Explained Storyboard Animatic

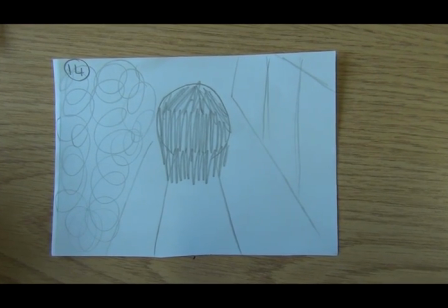248s
Diegetic sound will be footsteps and ambient noise. Non-diegetic sound will be the music soundtrack. This shot will be about 4 seconds.
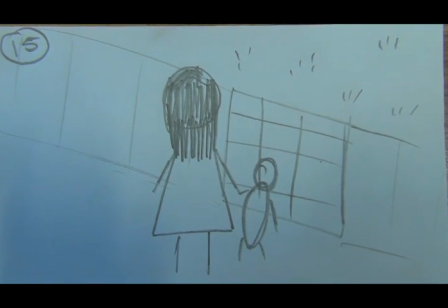257s
This will then cut to an extreme long shot of the girl walking through the second gate with her dog. Diegetic sounds will be footsteps and ambient noises. Non-diegetic will be the music soundtrack and will last for 5 seconds.
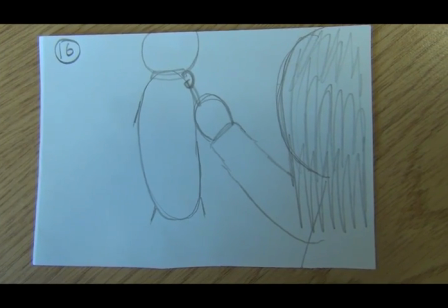273s
We will then cut to a close-up of the girl unclipping the dog from the lead and the dog running off.
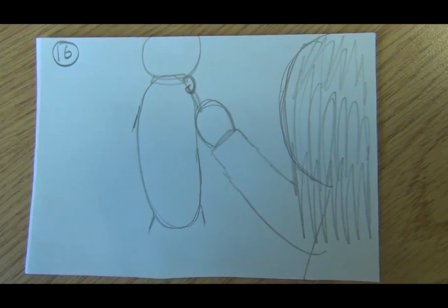278s
This will be an over-the-shoulder shot and therefore in high angle.
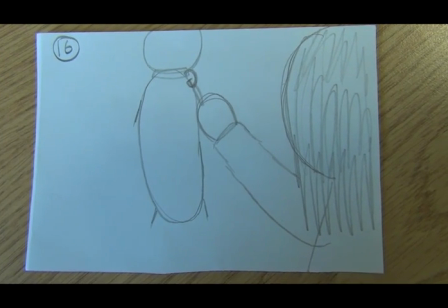282s
The diegetic sound will be footsteps and unclipping of the lead, and the non-diegetic sound will be the music soundtrack. This shot will last about 3 seconds.
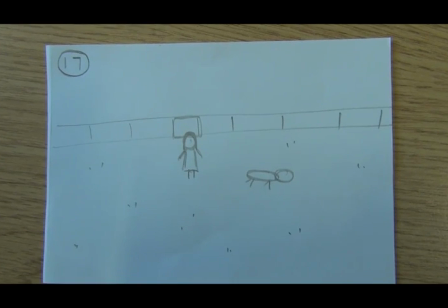291s
There will be a cut to shot 17, an extreme long shot of the girl walking towards the camera whilst the dog runs around the field.
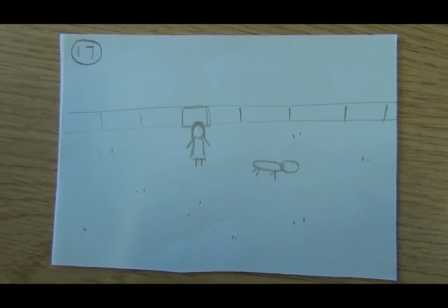299s
Diegetic sound of her footsteps and the dog's footsteps. Non-diegetic, the music soundtrack.
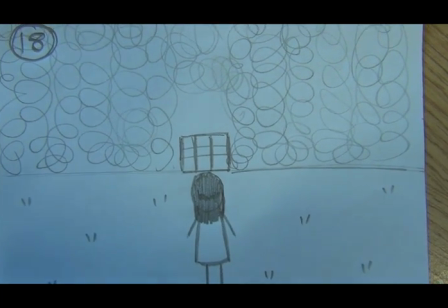305s
This will be about 4 seconds. This will then cut to an extreme long shot of the girl nearing the woods with her back towards the camera.
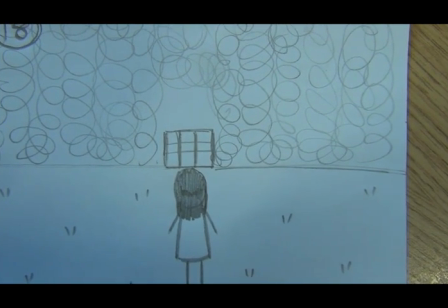313s
Diegetic sounds will be ambient noises, and non-diegetic sounds will be the music soundtrack.
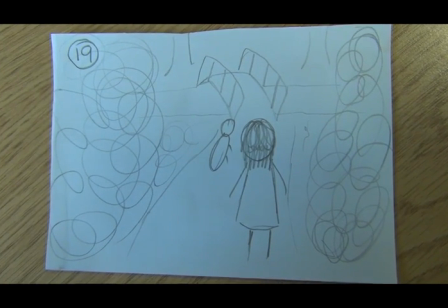319s
This will last for 4 seconds. We will then cut to an extreme long shot of the girl walking inside the woods towards the bridge.
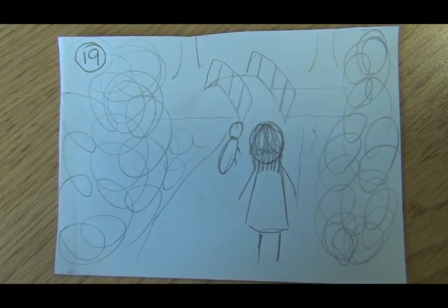328s
The diegetic sound will be ambient noise and footsteps, and the non-diegetic sound will be the music soundtrack. This will last for about 3 seconds.
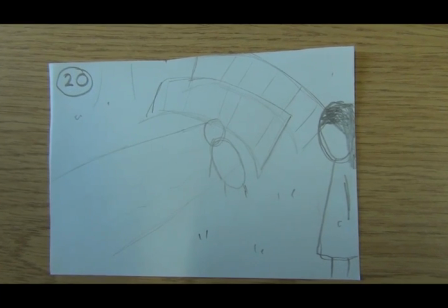337s
This will cut to shot 20, a long shot with the girl at the edge of the frame creating a slit framing. The dog will be jumping in the water. The diegetic sound will be splashing and the dog noises. A non-diegetic music soundtrack. This will be 3 seconds.
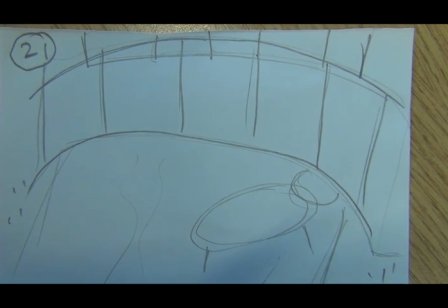354s
This will then cut to a mid-long shot of the dog finding something under the bridge and sniffing it for a few moments.
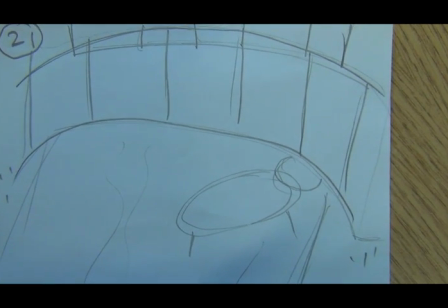362s
Non-diegetic sounds will be the music soundtrack, and diegetic sounds will be the splashing and sniffing.
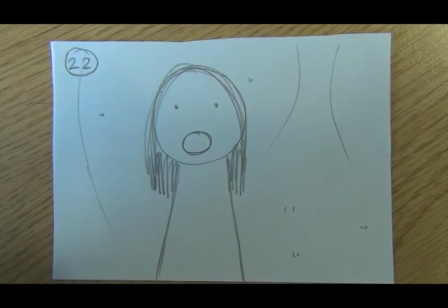367s
This shot will last 3 seconds. We will then cut to a mid-shot of the girl calling the dog to return.
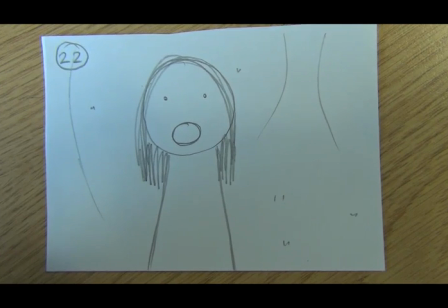374s
The diegetic sound will be Dylan, which is the dialogue and the name of the dog, and the non-diegetic sound will be a music soundtrack.
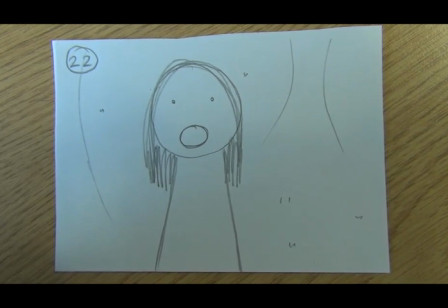383s
This shot will last about 2.5 seconds.
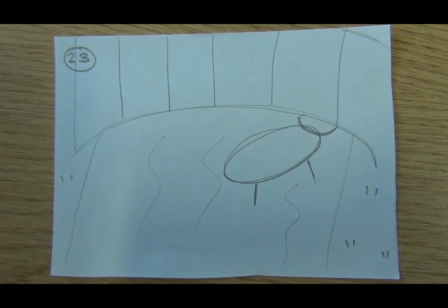386s
There will be a cut to shot 23, a mid-long shot of the dog still looking under the bridge.
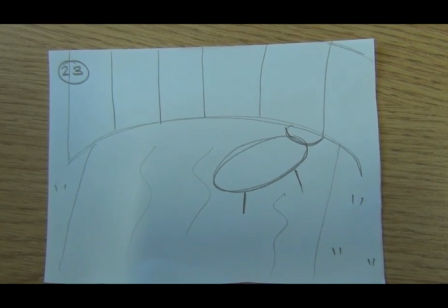393s
The diegetic sound will be splashing and sniffling of the dog, and the non-diegetic will be the music soundtrack. This is quite similar to shot 21 as the dog is still under the bridge.
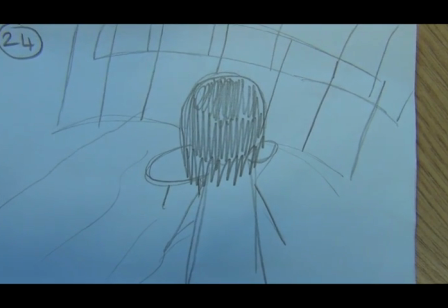403s
This shot will be about 3 seconds. This will then cut to a long shot of the girl walking towards the bridge to investigate what the dog is looking at. Diegetic sound will be splashing and footsteps, non-diegetic will be the music soundtrack.
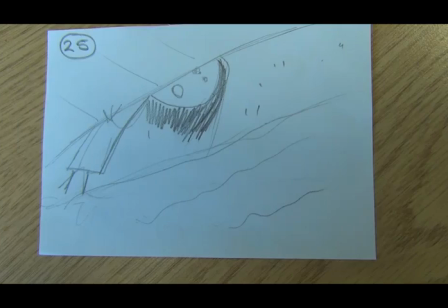417s
This shot will last 3 seconds. We then cut to a mid-shot of the girl looking under the bridge to see what the dog is looking at.
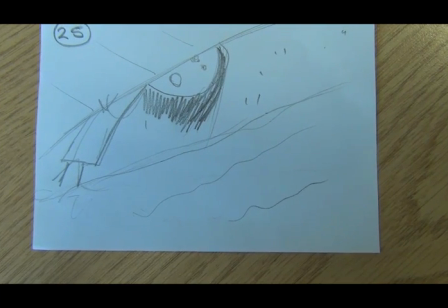425s
The diegetic sound will be ambience and scuffling, and the non-diegetic sound will be a music soundtrack.
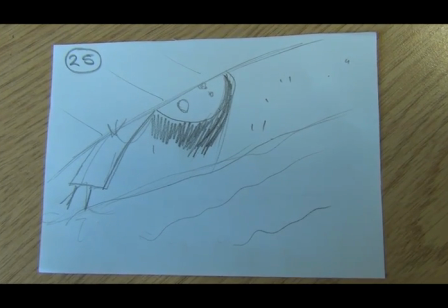431s
We will use LED light to light up the girl's face as she is under the bridge, and this may be a dark area.
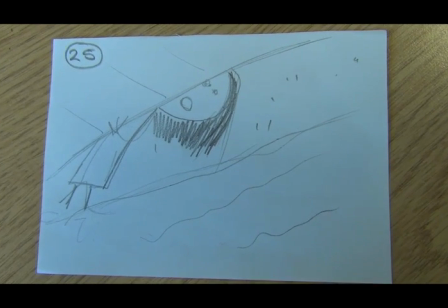437s
This shot will last about 4 seconds.
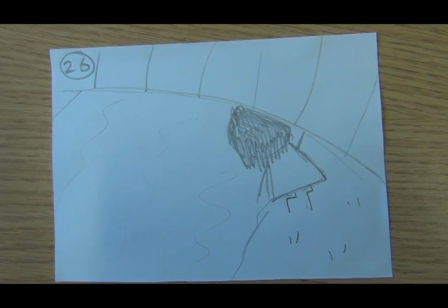440s
This will cut to shot 26, a mid-shot of the girl looking under the bridge with the camera to her back.
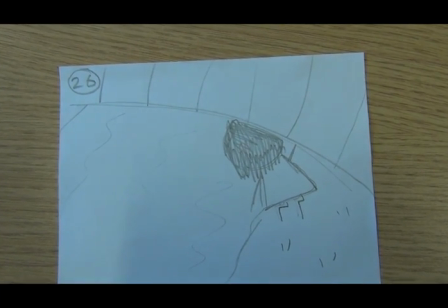446s
The diegetic sound be the ambience, and the non-diegetic the music and soundtrack.
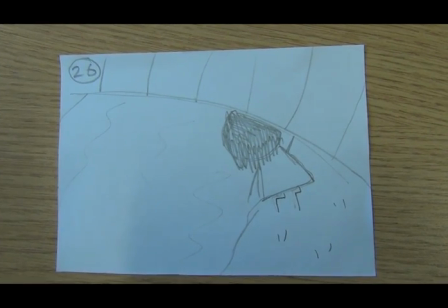454s
This will be about 2 seconds.
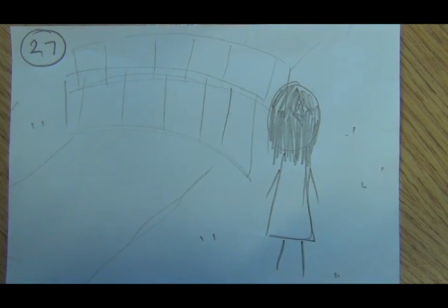456s
This will then cut to a long shot of the girl getting up and walking backwards to show her scared and shocked reaction.
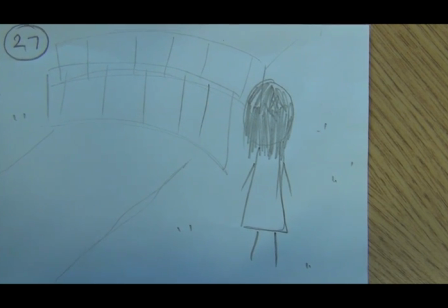465s
Diegetic sounds will be ambience and footsteps. Non-diegetic will be the soundtrack.
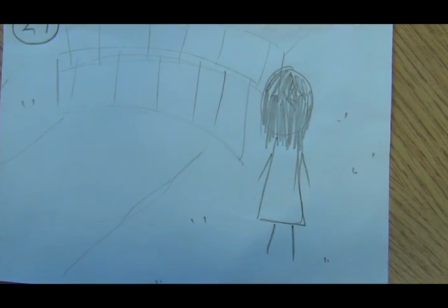470s
This will last 6 seconds.
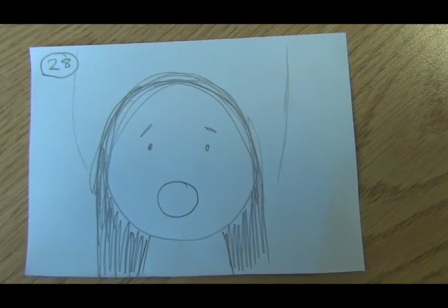472s
We will then cut to a close-up of the girl looking scared and shouting, Dylan, which is the diegetic sound.
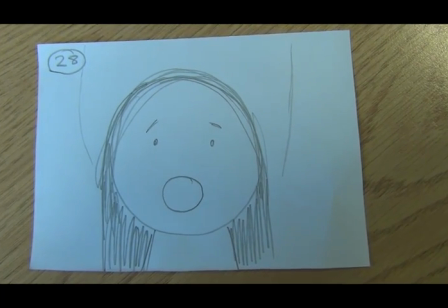479s
The non-diegetic sound will be a music soundtrack, and it will be building crescendo.
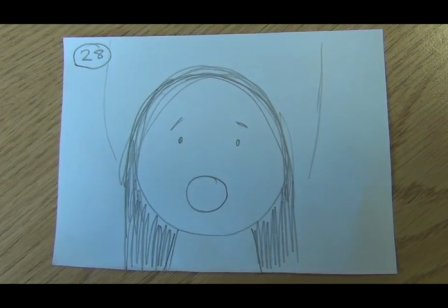485s
We may include some post-production editing, which makes the echo on the dialogue to emphasise her shock.
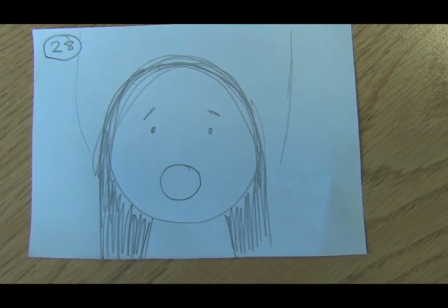493s
This will last 3 seconds.